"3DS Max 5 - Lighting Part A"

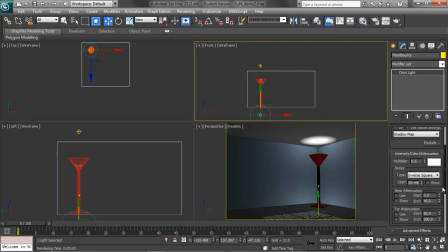[12:28]
We can keep the inverse, we can keep the multiplier. Technically, the multiplier would be a little less. Each time the light bounces, it loses something. But we need to get rid of these highlights here. So the nice feature they have, because we're not doing realistic lighting, is called exclude.
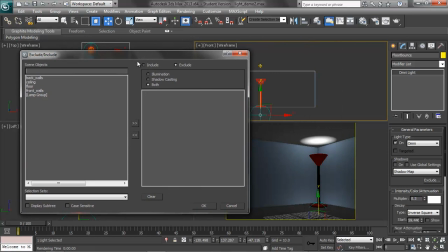[12:46]
So if you open up exclude, you'll see there's a list of all the objects in the scene. And what we want to do is the only thing we want to illuminate is the ceiling. So if we go ceiling, include, and pop open and go OK,
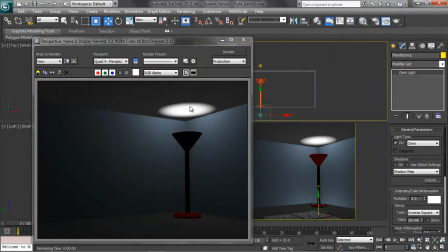[13:00]
when we go to render, you'll see the only thing that this lights is the ceiling. Now we're not going to see it in this preview because it's not doing it realistic, but in here we're actually getting it to actually work.
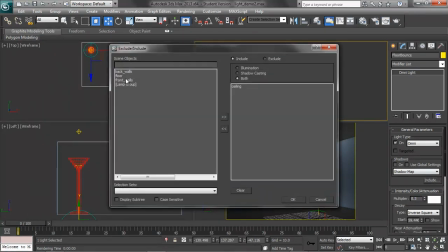[13:14]
We might also want to look at adding the lamp as well into this.
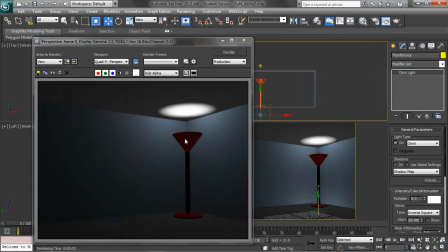[13:21]
And if we go to render now we actually get some illumination on the lamp, so that's not completely black. Because the light's bouncing around, this isn't going to be very distinct. However, the one thing to help with the shape is to get a specular highlight actually added to it.
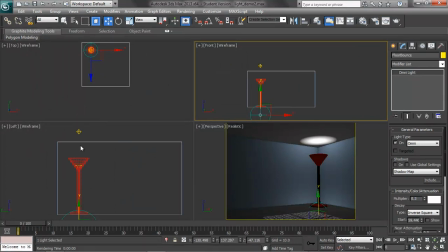[13:35]
So what I do is I create just another light, and I'll just create one from scratch.
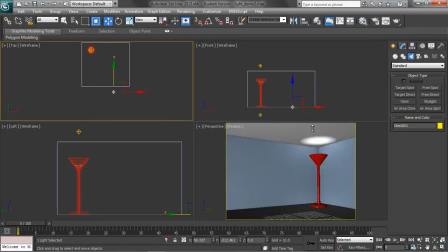[13:42]
So we can go over it, and I put it out here, and all this, the only thing this light's supposed to do is, this is a specular light, or a fill light for the, okay, so we got it up at 0.3,
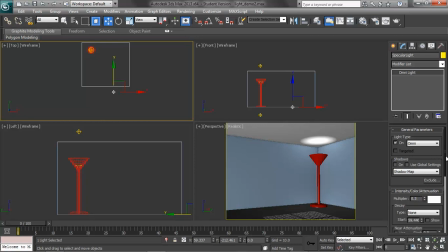[14:01]
that's okay, everything as far as the brightness, you can see it's washing out.
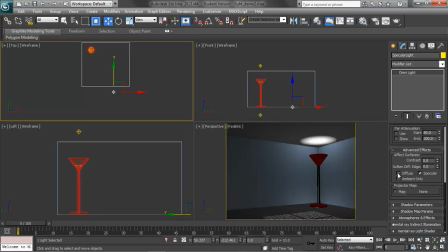[14:06]
The only thing we really want this to do is, if we turn off diffuse, is create this specular highlight. And depending on where you position this and where it's located, you can adjust the highlight on the lamp. And if you bring it in further, bring it out, you can see how it's adjusting.
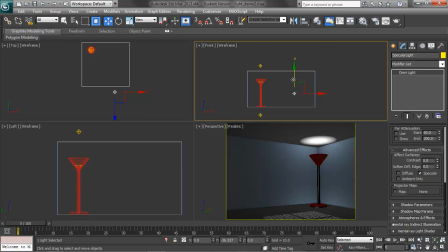[14:21]
So this is kind of a handy technique in order to help to get some realism added to your surface and also to kind of make it so it's not completely flat.
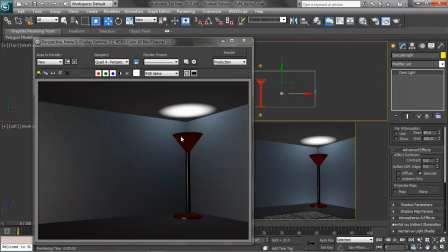[14:32]
So now if we render this out, you see we have our highlight and it hits here and it comes up. And some of this top has to do with the material.
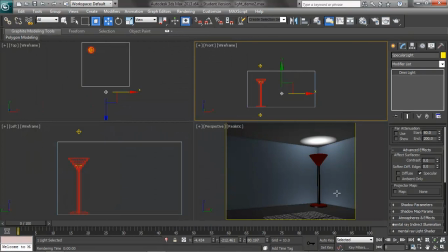[14:38]
The red material that's actually being used, we can make it so it's a little shinier or not. Now right now that's illuminating the whole scene.
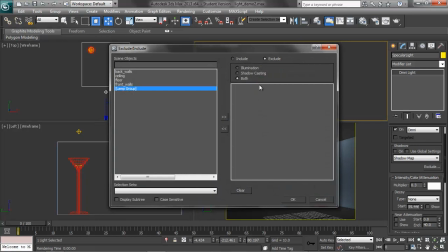[14:46]
What we actually want to do is we only want it to light the lamp group, so we'll include that, and we'll hit OK.
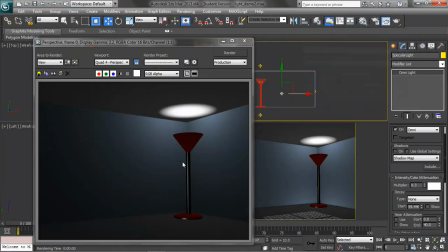[14:54]
And now if we go to render, the only thing that does is basically create that specular highlight, and that's it.